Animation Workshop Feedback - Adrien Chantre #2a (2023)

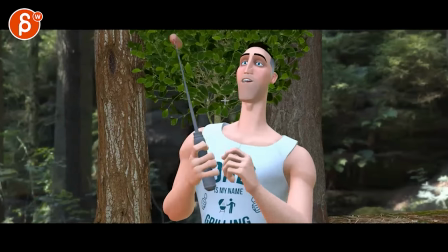651s
We go to the screen right, and then erase, and then A,
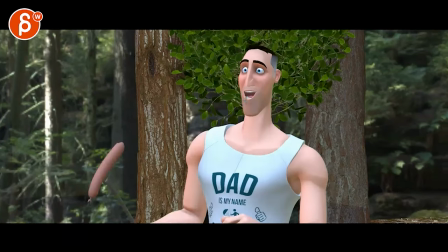655s
it's a bit sharp, not sharp, but just the angle, it's very flat, how we go up, hold, and suddenly to the left,
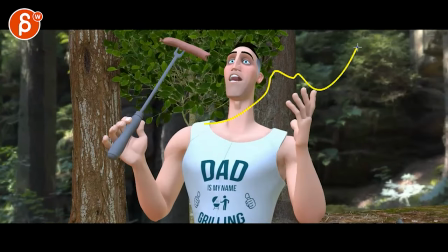662s
and then the audio and all the race and all it's almost like race and all i feel like you want to anticipate
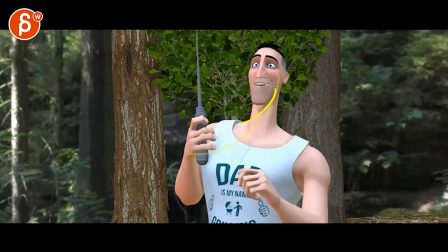671s
the next step so he goes up and then imagine he goes down a bit to the left and
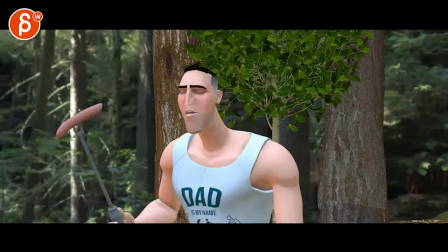677s
then comes back up here and a race and all just a little
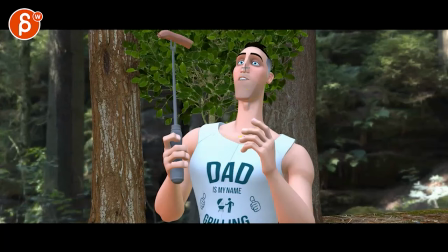682s
bit of a huh it's a little bit more rhythm it doesn't have to be a crazy arc and all these doors open up for you just a bit more i
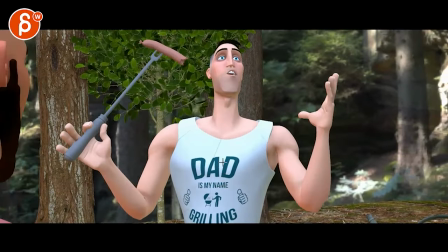691s
love this here i love the expression and that it's great and all these we are a bit in the w pose but it
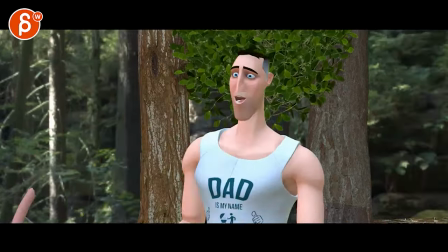700s
hasn't been really twins covered enough so that this is the first time and all these doors open and it's okay
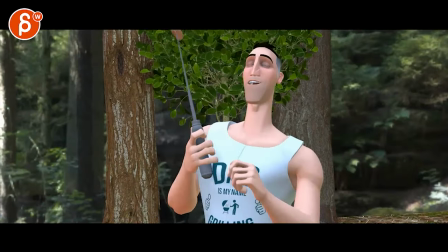709s
i'm always kind of like watch out for w poses but it functions as in like ta-da the
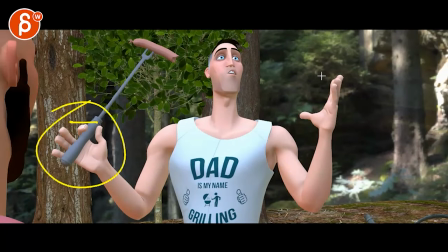716s
doors open and you do have a nice like change of finger posing there's a
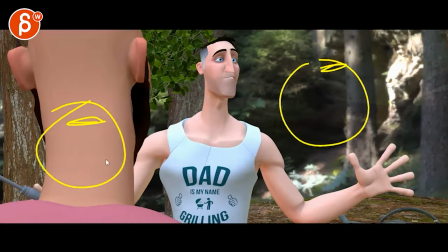721s
high offset open up i think you're okay
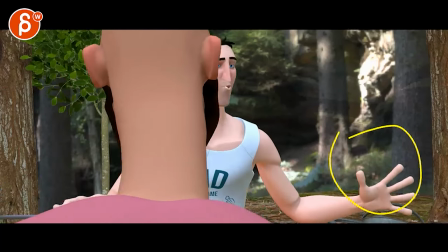725s
a bit even i would probably group one of the fingers there for you except they're not really doors they're
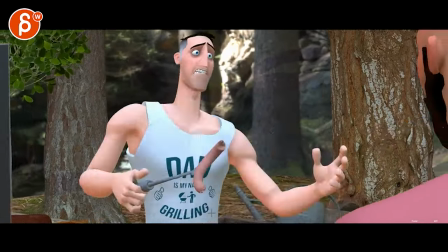731s
trap doors that's the one where again the energy they're trap doors
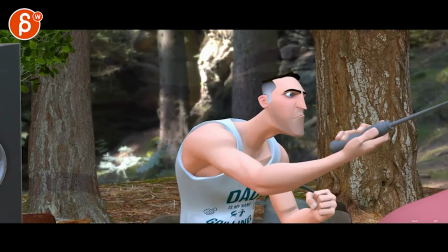735s
is a bit much and i i hear it in the voice they're trapped it's
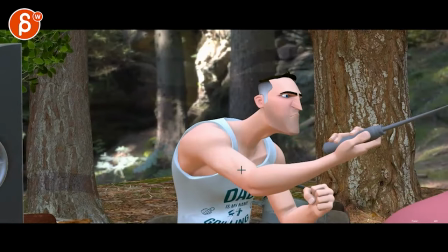740s
definitely big but this is a he's like i'm gonna stab you to death type of thing
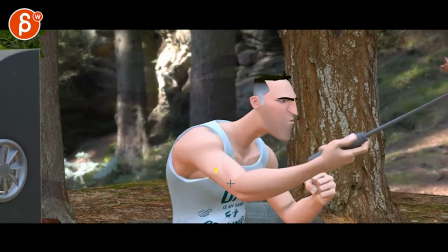747s
i don't mind the sausage being they're trapped more limp there but i would
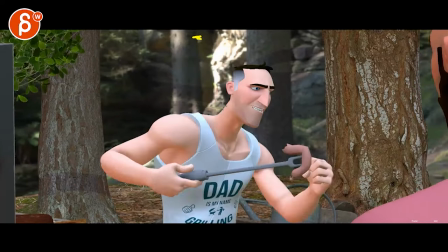753s
reduce that and probably so if we're up here and we go down here for that for the arc
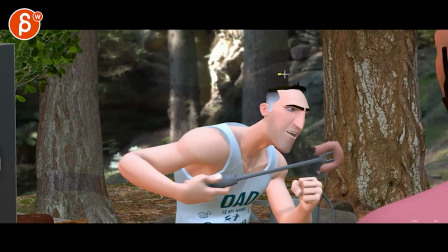762s
it might just be you don't go this low you only go this low and maybe not that far so the head is maybe a bit higher like the neck
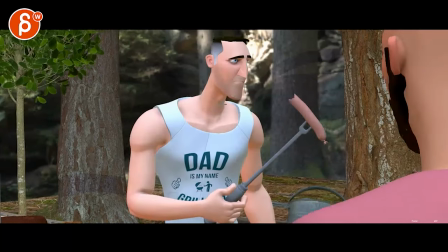770s
is a bit straighter the head is a bit higher just to kind of reduce the intensity a tiny bit they're trap doors even
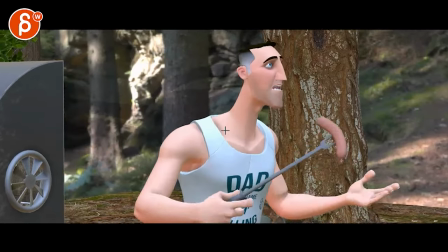780s
this expression trap doors and then all of a sudden i know again subjective at this point but they're trap door it seems so much more
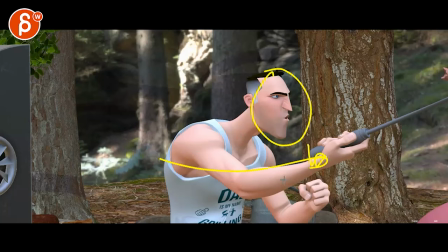789s
intense and there's so much more movement visually than i hear in the
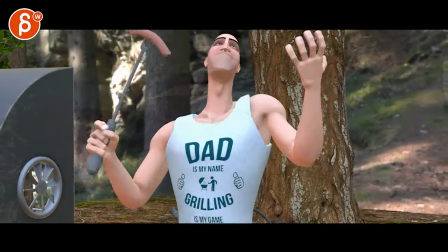793s
voice and then all of a sudden that's okay here and then all of a sudden
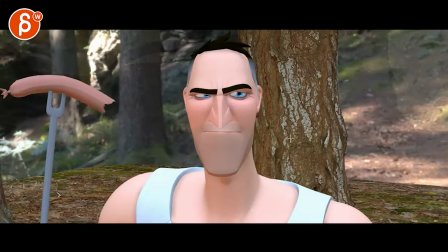798s
bam and
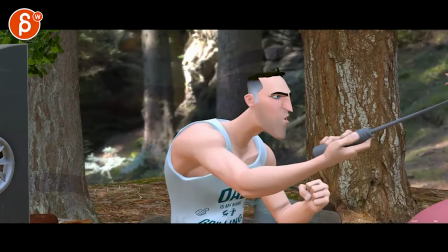801s
then all of a sudden bam that one's okay and i think that's what i mentioned before where you want to be careful to not lessen this
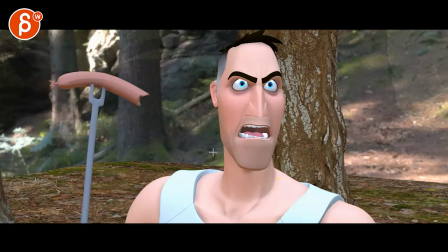808s
now it's definitely not less because it's such a broad expression but this is already
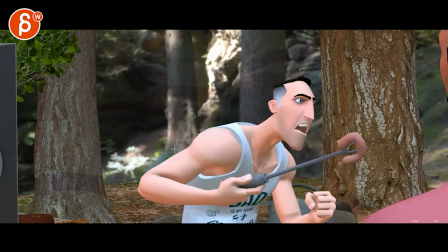814s
so intense that by reducing this and then all of a
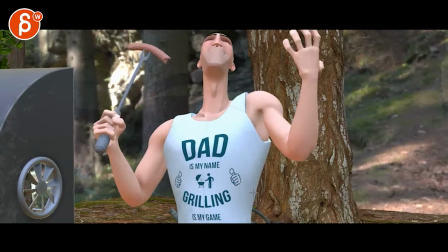819s
sudden bam this is going to have more impact but right now all you're doing is
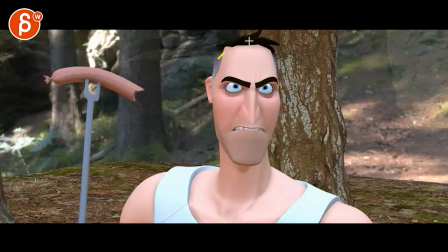824s
up and down definitely with this and the cuts the cut definitely helps
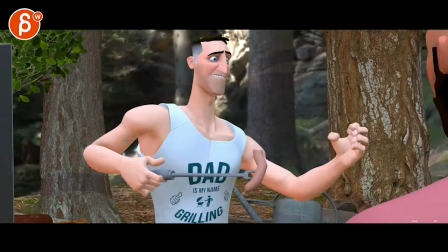830s
but this is a stronger body change with that
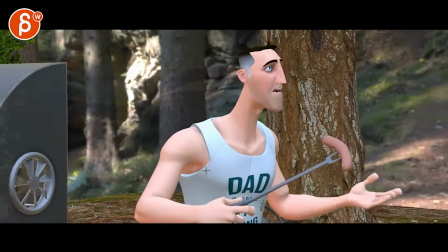834s
that stab you know i mean doors and then all of a sudden bam it just seems
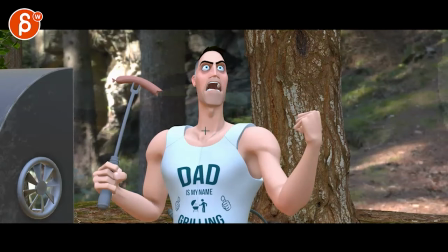839s
less eventful but this is his moments to to go full contrast so that's that's my reasoning too just for lessening this a little bit
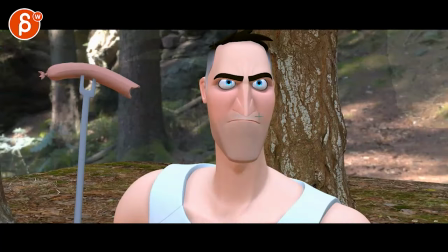849s
and then all of a sudden so that we can give this a bit more breathing room and
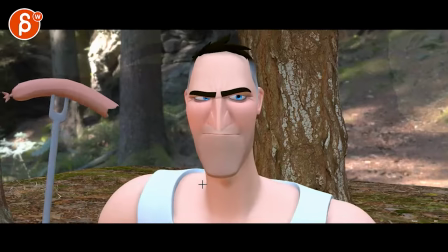857s
then all of a sudden bam and
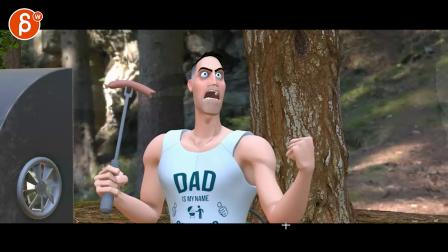861s
this is picky and i might i don't have a longer version there this is for you to experiment but i will
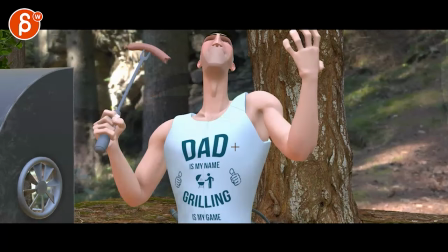867s
probably cut three frames sooner it
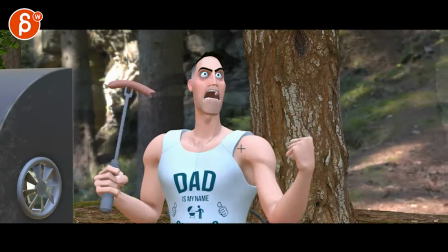874s
seems ever slightly elate three or four frames sooner into this shot 20 years and then this one 20
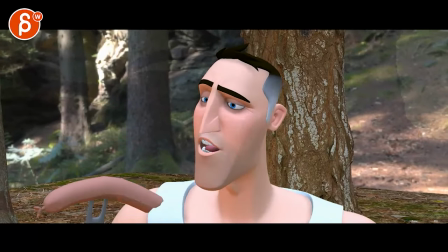883s
it has so much more energy and you can even hear it in the microphone the levels are peeking out
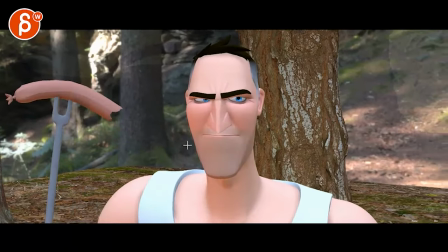887s
20 years it's just training is so loud that 20 i would have a bit a
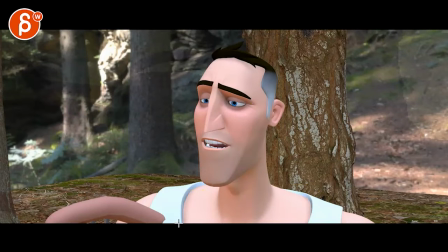892s
stronger something with the body forward a bit of a shoulder shrug maybe but definitely head accents and then all of a sudden bam 20 20
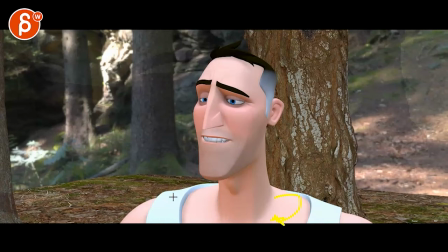899s
years like to me it's like 20 years like you're you're rounding the shoulders forward and up like a caving in of the chest because there's so much energy
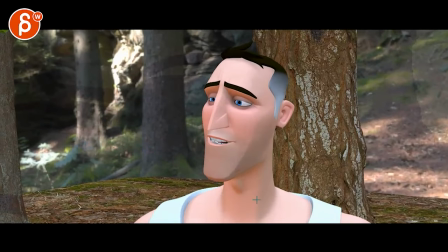905s
there 20 years has zipped by and you're thinking that's cool
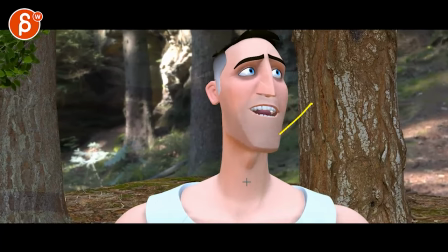910s
years has zipped by that definitely works you're thinking is this all i have to my life
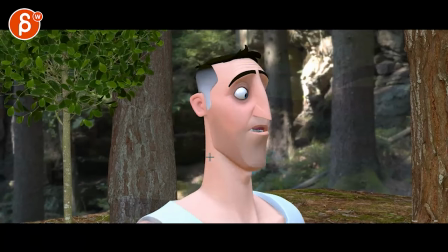918s
look at that face i love the folds here not you kids that's fine oh i remember you with the camera not you kids that's lessons yeah i like this might be still a bit low here
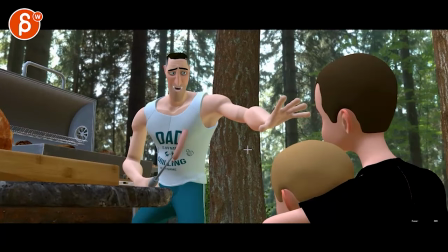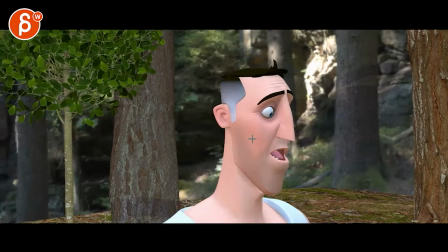937s
yeah it's tricky you would have to pan down
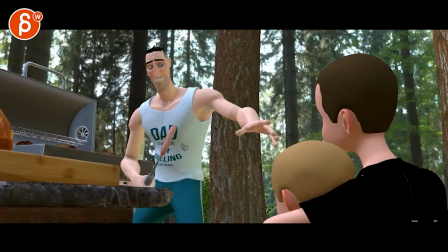942s
tilt down pan over and tilt down more but then we don't have so far then we're back to where we were i
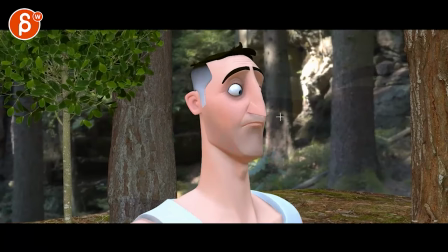948s
think i know that that was the last time too but i think you can afford to go from here
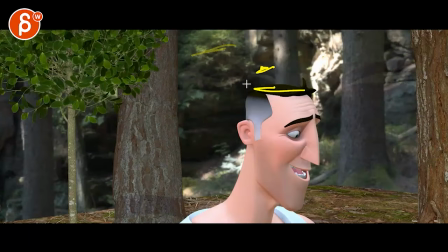955s
and only this far not this low reduce the height
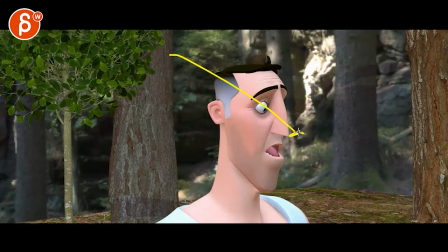962s
it's not crazy but it's just we're initiating such a move over there and we're ending here which you might argue
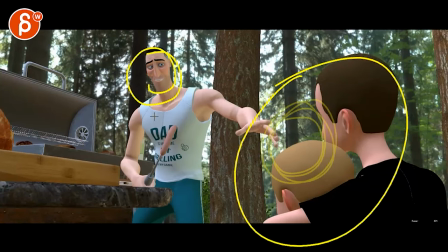969s
that's good because now we're looking at the kids but we don't want to lose the focus on him so I think you you
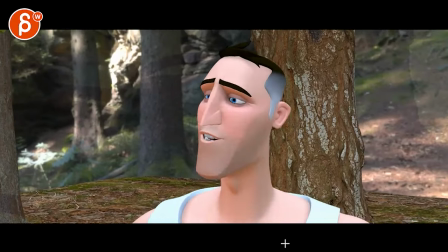976s
could be okay 20 years has zipped like Imagi goes
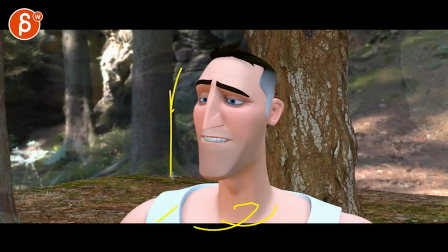982s
20 years without forward cave so that the head ends up in here and then zip by
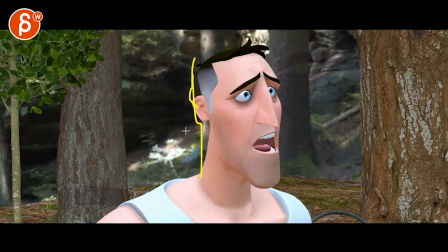989s
so that he's still around here and is this all i have to my life and into my life he might even go a bit further to the
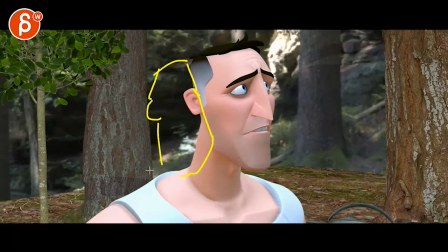996s
left so now he might be a bit here right and then as he goes back he can even
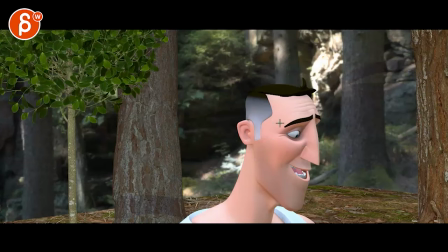1004s
shoot back a little bit more my point is that if you do all this and you lessen the amount he goes to the right and down his head might end up being you know he might end up being only here and then if you have that we're
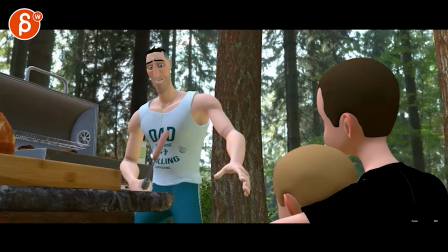1019s
pretty good in terms of oh we can still look over here not you catch up this
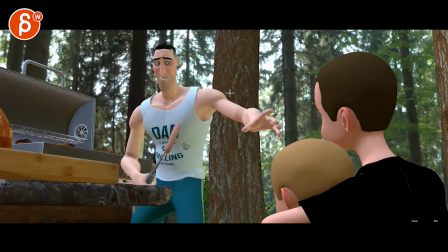1027s
arm stops a bit too abruptly it's mechanics wise it feels like we're going and it's a bit too i know he's kind of tense of not
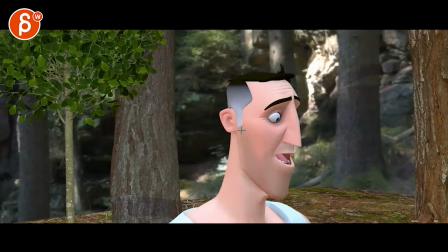1034s
you guys you catch i love you kid but i would i would either overshoot a bit or ease into that a bit more not you kids i
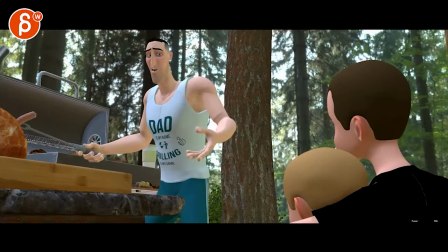1041s
love you kids but come on this is definitely too fast you kids but don't hear that in the voice at all that's that's probably the most
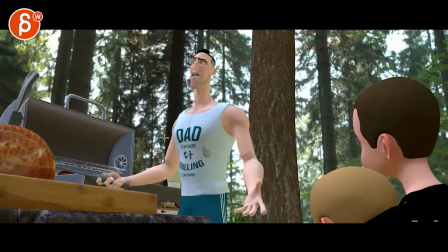1047s
distracting one not you kids i love you kids but come on the house it's crap and by slowing it down it's also going to help you with
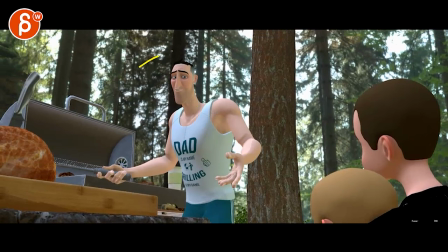1053s
the camera because it's you kids i love you kids but it's faster than something that camera it just it feels completely out of place where it just there's no connection there with the audio
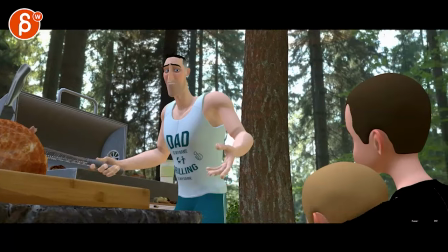1060s
on the house it's crap and then this one come on the house it's crap but come out of the
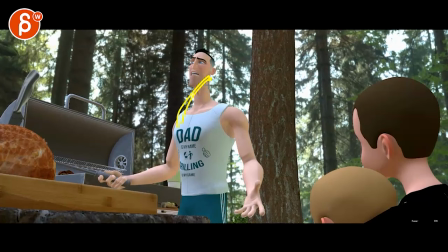1067s
house it's crap it seems too little in terms of just raising him and bringing that head up it's crap not you kids i love you kids but come on the house it's crap it's almost like you want to go up and down again it's crap it's crap or you go up with a
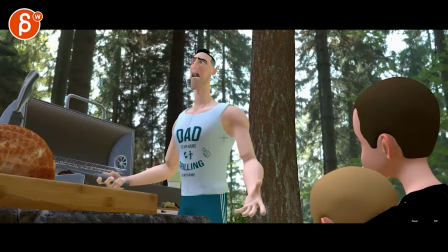1085s
bit of a left right shimmy it's crap it just it just seems a bit simple to compared to what the voice is doing again the energy and body mechanics don't quite match.
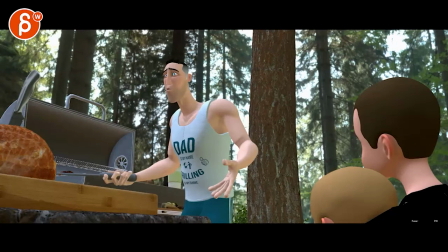1096s
Subjectively, of course, as always.
It's crap.
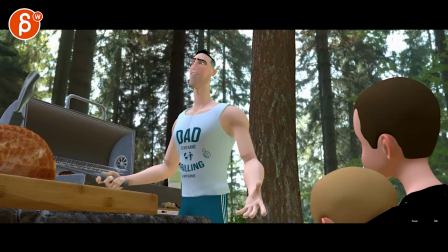1100s
And then, careful here, maybe that's the thumb having a bit of a tangent with that forearm line.
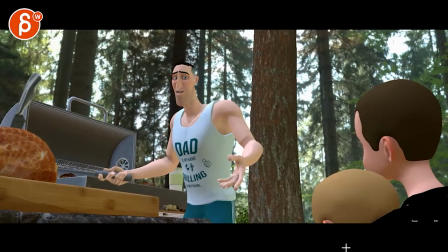1106s
You have to, and it's funny, because that runs you with a critique I just gave someone else, where he says, I love you kids, but come on, the house, it's crap.
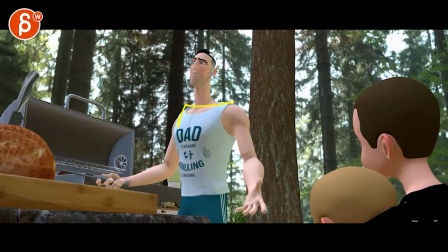1114s
The house, it's crap. Like, that's a statement. He's like, come on, come on. This is, it's a crappy house.